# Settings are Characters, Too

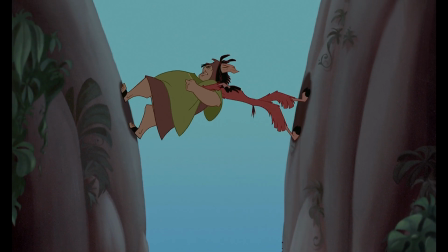[4:20]
Characters can never truly remove themselves from setting, and setting continuously gets used to advance the story forward.
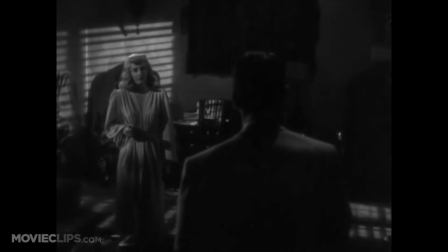[4:26]
Not every setting has a higher meaning, but just about each one sets a certain mood for a scene.
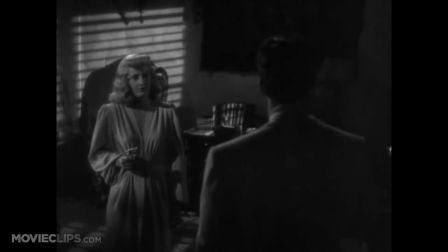[4:30]
Film noir sets the mood of mystery and deception by placing characters in settings with lots of shadow lighting and contrast.
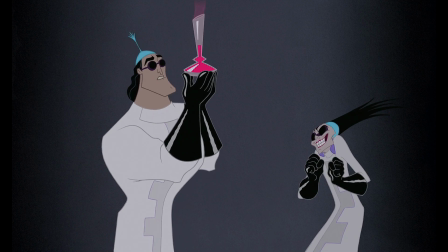[4:36]
Another very common setting trope is menacing lightning, which consistently conveys fear or doom, often in a comedic way.
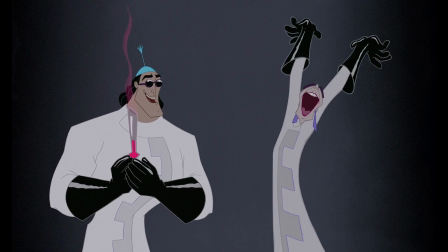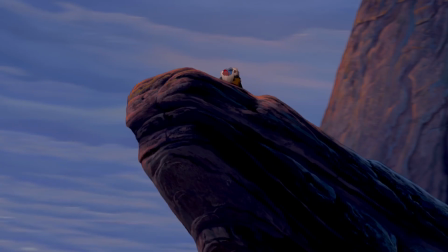[4:49]
Filmmakers really have limitless options in how a setting conveys a mood. If someone is on a setting high up, that shows power.
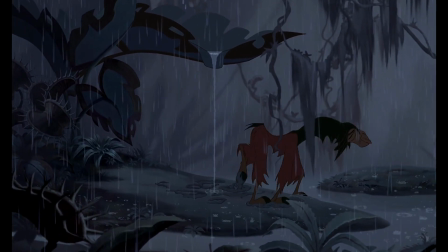[4:55]
If someone is set low in the dirt, it signifies a lack of power.
Emperor Kuzco.
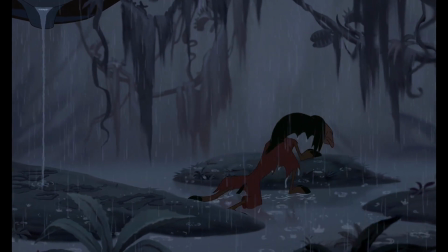[5:00]
Whether a setting is big, cramped, clean, dirty, safe, or dangerous, it can contribute infinite layers to a story.
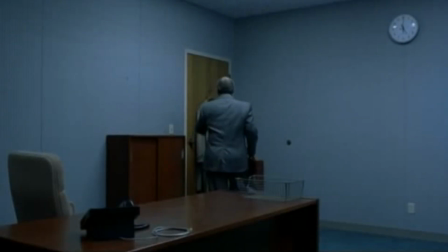[5:06]
Setting is an underrated character. Settings provide just as much meaning, symbolism, plot elements, and mood as a real-life character. So when analyzing a scene, don't forget that just because settings are in the background doesn't mean they're not worth noticing.
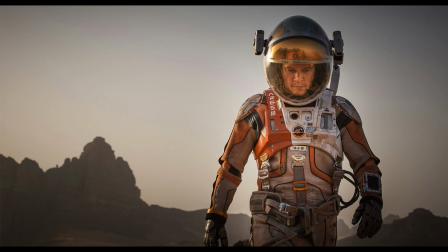[5:21]
Also, I saw The Martian last weekend and wrote a review on it. Click the link in the description to check it out.